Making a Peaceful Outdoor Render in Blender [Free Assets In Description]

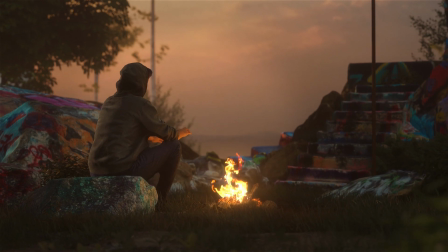0:07 so this tutorial is going to be in two parts at first i'll give a quick breakdown of how i made this scene and then you will see me build the scene step
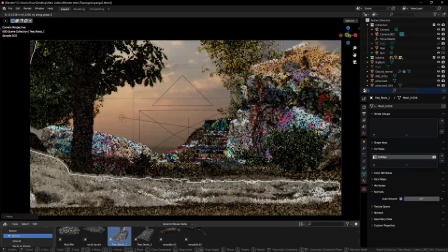0:15 by step a slower approach that we take our time and we build the scene together it's gonna be render and chill
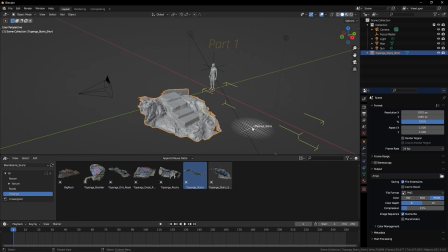0:22 time together with blend dreams enjoy so i start by bringing in my lidar scans that i took for in topanga lookout
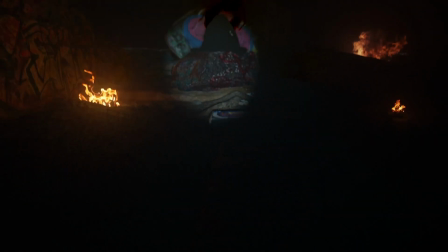0:30 and this is actually the second time i tried to do this and the first time i tried it kind of got turned into a scary horror kind of render but this time
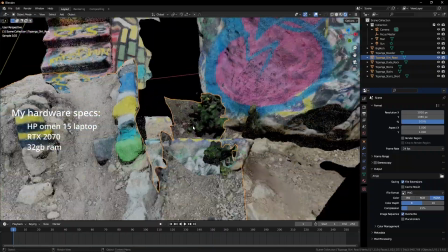0:39 I tried to do something more peaceful. I positioned the assets as how I imagined them in my mind and after that I talk about overlaying graffiti from the graffiti
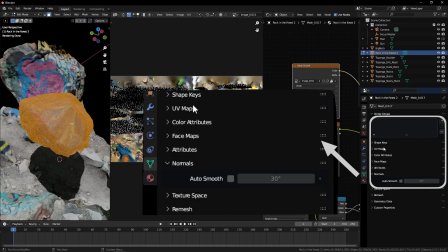0:48 rocks onto another photo scan that doesn't have any graffiti on it and we make that rock fit in with the rest of the graffiti rocks.
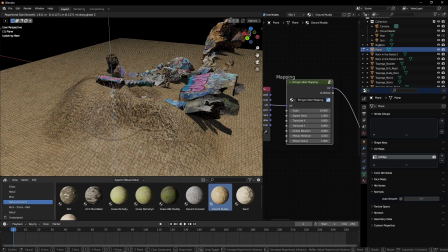0:55 After that I make the ground and shape it then I bring in a picture that I took with my phone as a background picture and then we use it as an
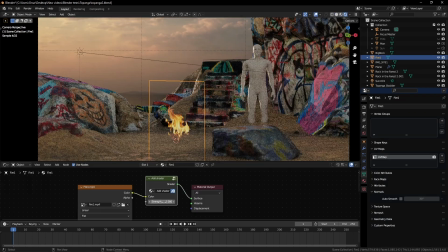1:03 hdri to light up the whole environment then i add fog and then fire and some sticks and pine cones to make the
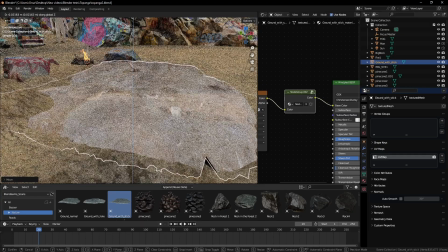1:10 fire feel more realistic and then i put some rocks around it then i bring in a photo scanned ground and by using polygonics botanic
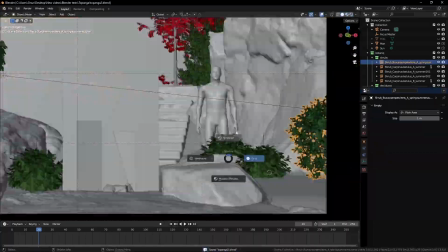1:19 add-on i put in some foliage here and there some trees in the back to give it more depth and life we add some grass with also again polygonics
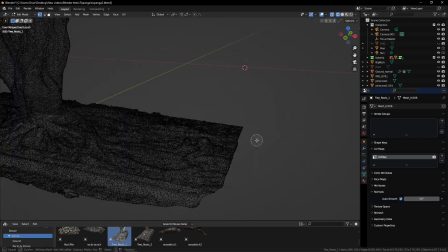1:27 add-on and then there's a lot of fine tuning then i bring in another lidar scan i made that's it was a really nice looking tree
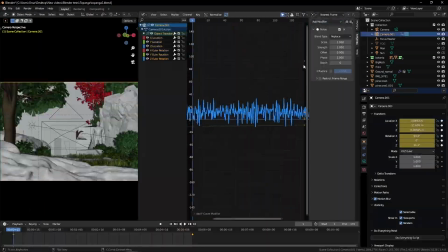1:35 i bring that in then i put in the camera add some noise to the rotation so it has a floaty feeling then we went outside and my
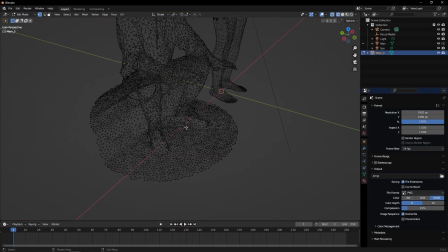1:43 friend got a photo scan of me and then we bring that in clean it up rig it up add some animation
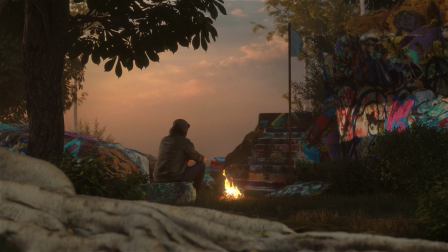1:49 and do some final touches here and there and then that's it before
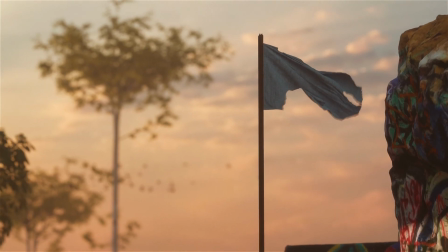we begin i wanted to jump in and say do not go into this expecting a beginner's tutorial because it is not. In fact, it's not a tutorial at all. It's more of a walkthrough of how I made this scene and more of a render and chill. So my hope is that you learn things along the way but you enjoy the ride. Sit back, relax, grab a drink if you want and let's render and chill.
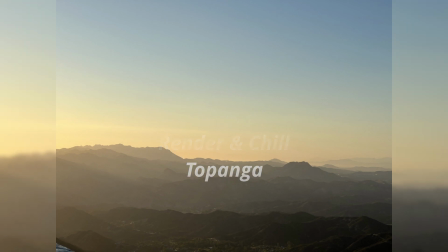2:28 Today we will be visiting Topanga. It's long drive up in the mountains but it's a really nice hike and at the end you come up to these
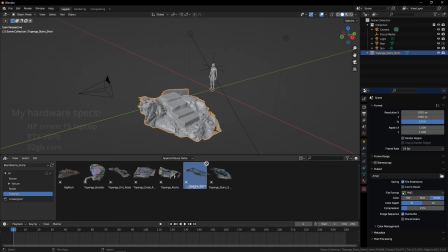2:37 graffiti trucks and up there i got some lidar scans and by using these lidar scans we
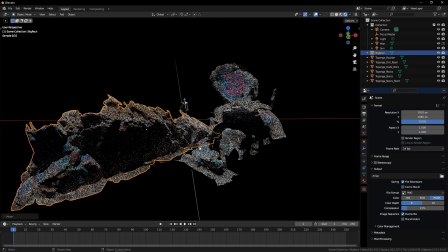2:43 will try to create a peaceful environment where somebody runs off to maybe a place that
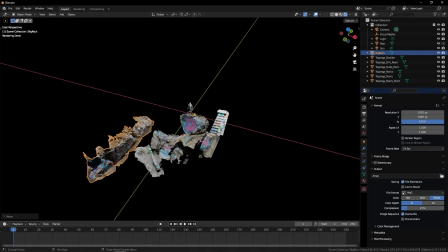2:48 they chill so we'll try to create that environment with the scans we got and some other
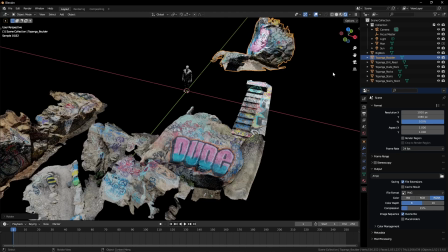2:54 extra assets so let's start by holding our assets in
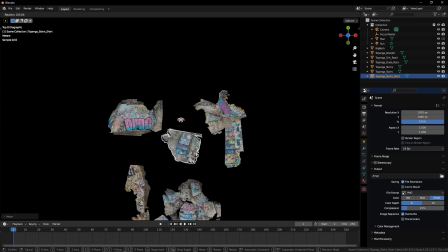2:59 a place that we like so I'm imagining that
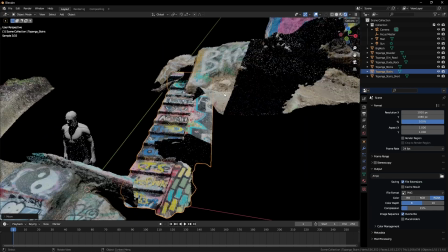3:05 this path continues to like somewhere
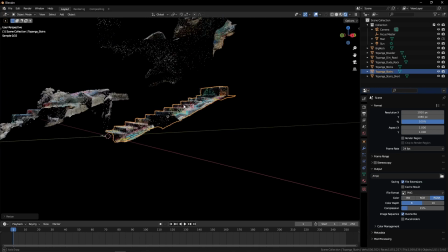3:10 higher maybe we can make these stairs go a bit higher like that and
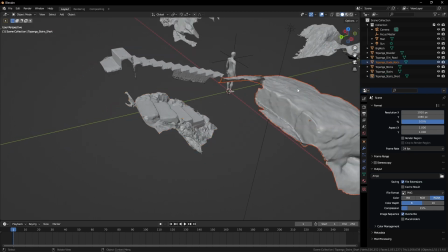3:20 then there's another stairs there and I'll make the ground in a bit so
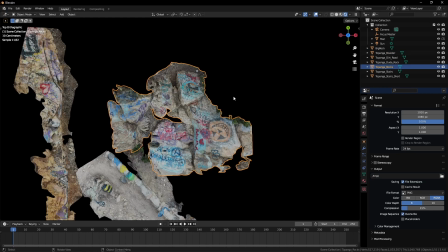3:27 what i'm imagining is this is like a spot this guy comes in and he he spray paints these